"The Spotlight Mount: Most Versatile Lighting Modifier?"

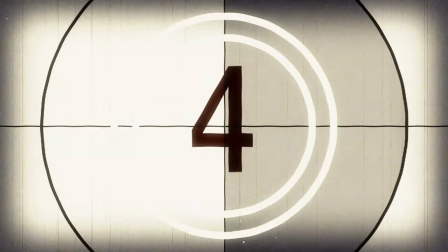[0:00]
I would wager that when making your first short film with your first set of lights it might have looked something like this.
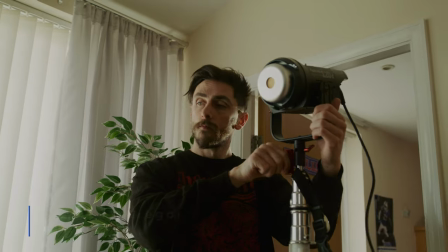[0:06]
And that's usually because you've taken a hard light and directed it straight towards your talent, which in turn makes it look like a school drama project.
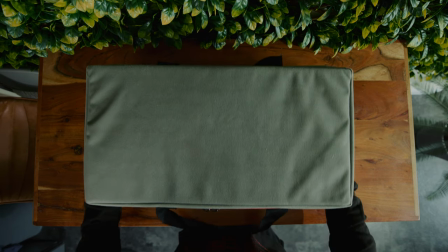[0:14]
It's very contrasty, very harsh. And that's the core issue with LED hard lights. It's that in their default state they're not entirely useful for small locations.
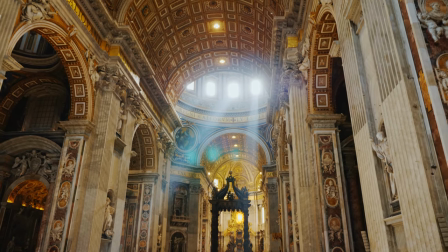[0:23]
For large locations with multiple hard lights outside of a window to mimic sunlight, perfect.
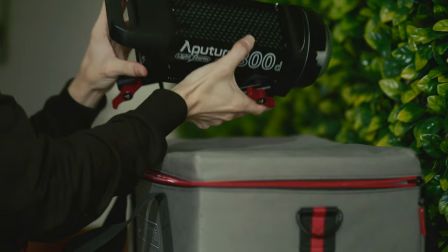[0:29]
Indoors? Well that's when you want to look to soften the hard light.
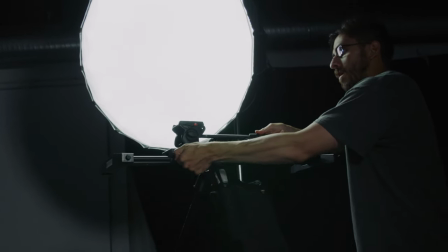[0:32]
Therefore we look at soft boxes, silks, diffusion sheets and everything in our toolkit to spread the light and make it appear softer and more beautiful.
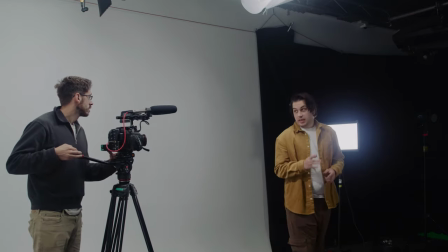[0:40]
Modifiers for hard light are not as plentiful as the tools for soft light.
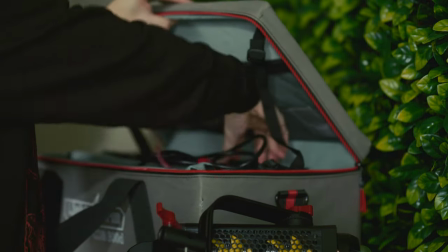[0:44]
You of course have band doors and depending on the model you buy some LEDs will ship with a
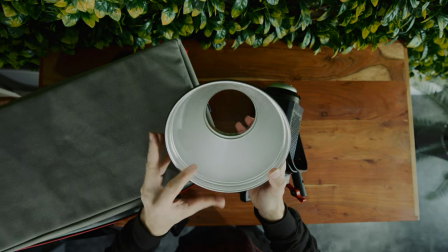[0:50]
reflector dish which will help direct the light into a more controllable area somewhat,
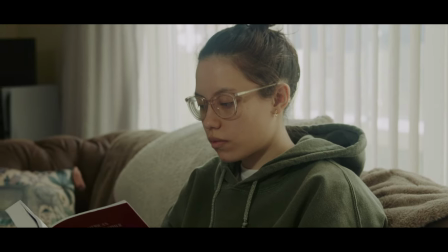[0:55]
usually a 55 degree angle. Likewise you could also acquire something like this.
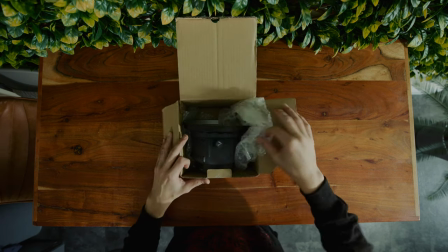[1:00]
This is a Fresnel lens similar to the tungsten ARRI Fresnel lamps that once crowded every aspiring filmmakers wardrobe.
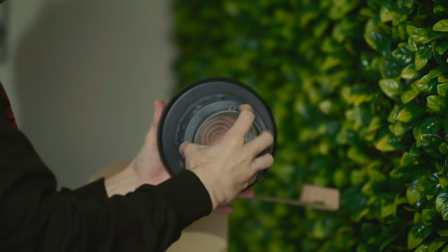[1:07]
Like the junior Fresnel lamp, LED Fresnel mount will do the same thing. It accurately finesses the beam angle of the light source.
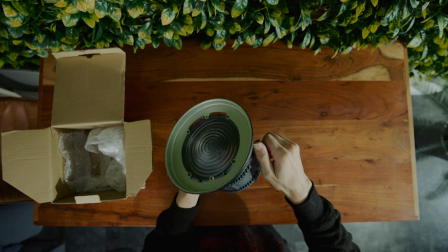[1:14]
But again it's rare for these tools to be used on talent in a small location without the outcome looking overly harsh.
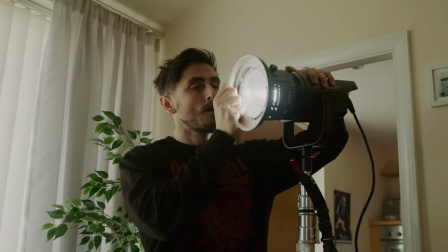[1:20]
As you navigate towards soft light sources you may start to negate the use of hard light.
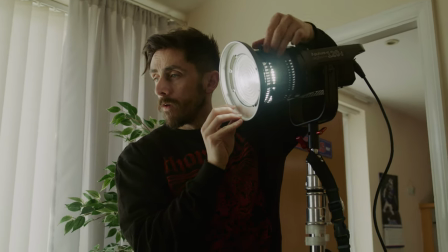[1:26]
But today I want to introduce one of my favorite hard light modifiers that help paint splashes of controlled light across the set.
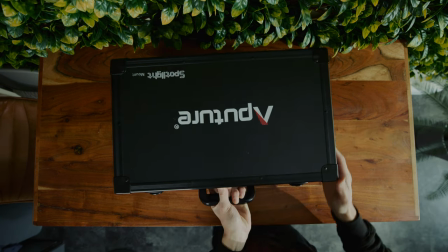[1:32]
This is the spotlight mount.
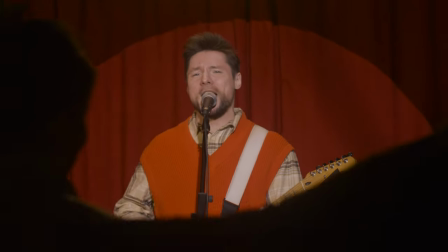[1:34]
Quite like how a spotlight in theater is used to illuminate specific areas or performers on stage with a very narrow beam,
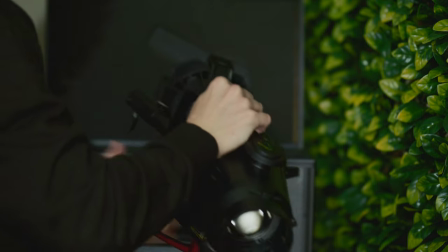[1:42]
the spotlight mount seeks to do the same thing on a more portable level.
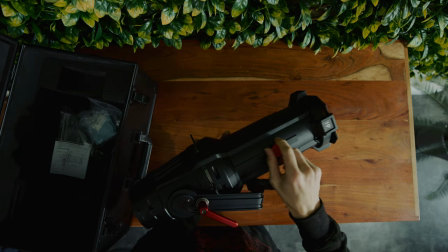[1:46]
However one of the core features of the mount is that it doesn't just reduce the beam to a smaller angle
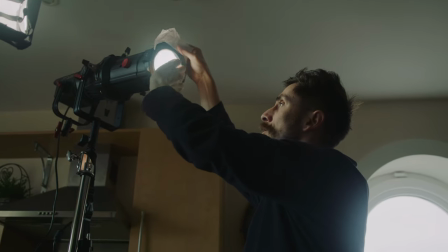[1:51]
but the design also incorporates shutter blades which allow for further customization of the light beam.
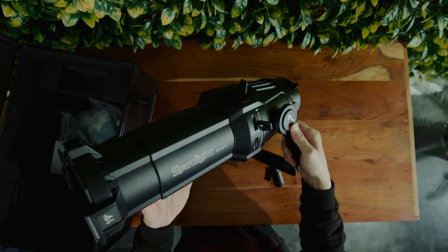[1:57]
So let's look at two examples as to when you'd want to actually use hard light in a small interior location to help better your cinematography.
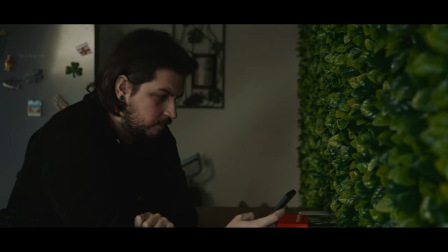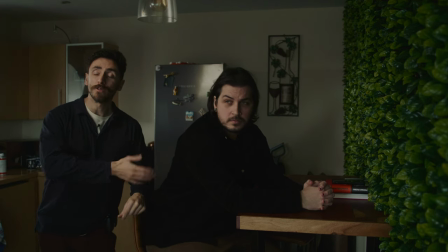[2:14]
Alright guys this is our setup in this specific scene. The same character quite like our previous tutorial has received some bad news on the phone.
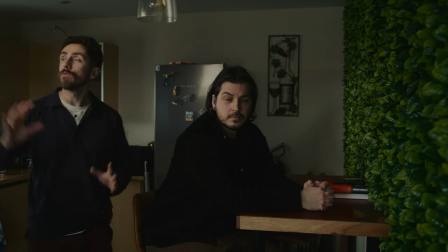[2:22]
It seems to be a reoccurring theme so far and I really like the setup of what we have We've got the Aputra Nova 300 illuminating our subject. We've put the egg crate on it. So that helps disperse and soften the light to stop the light spill itself.
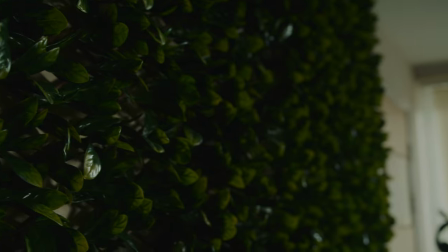[2:37]
To further stop the light spill, I've then got a flag. So it's not really illuminating the floral decoration in front of our talent.
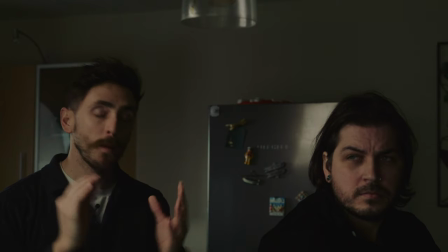[2:45]
And do you know what? I'm happy with this. It's kind of like a moody scene. But my biggest issue with this entire arrangement is the background.
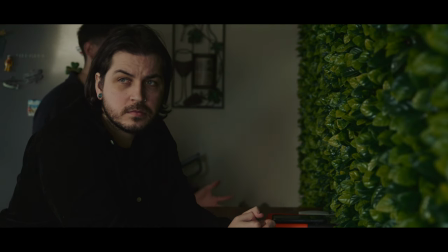[2:53]
Again, it's the magnolia walls. we've got a little bit of a wine decoration which helps
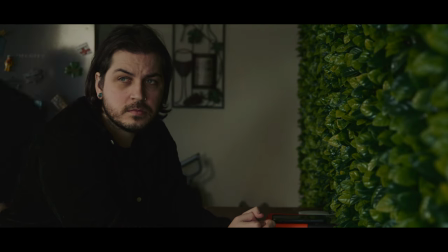[2:58]
break up the boringness of the shot but still it just there's
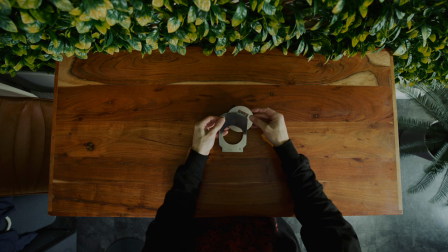[3:04]
something missing for me so using the spotlight with a gobo attachment which is
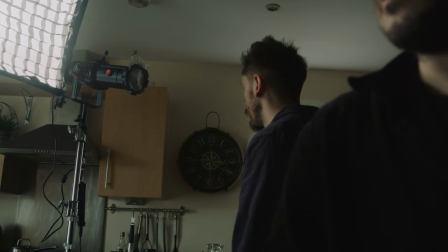[3:09]
in the shape of venetian blinds I'm gonna turn this on and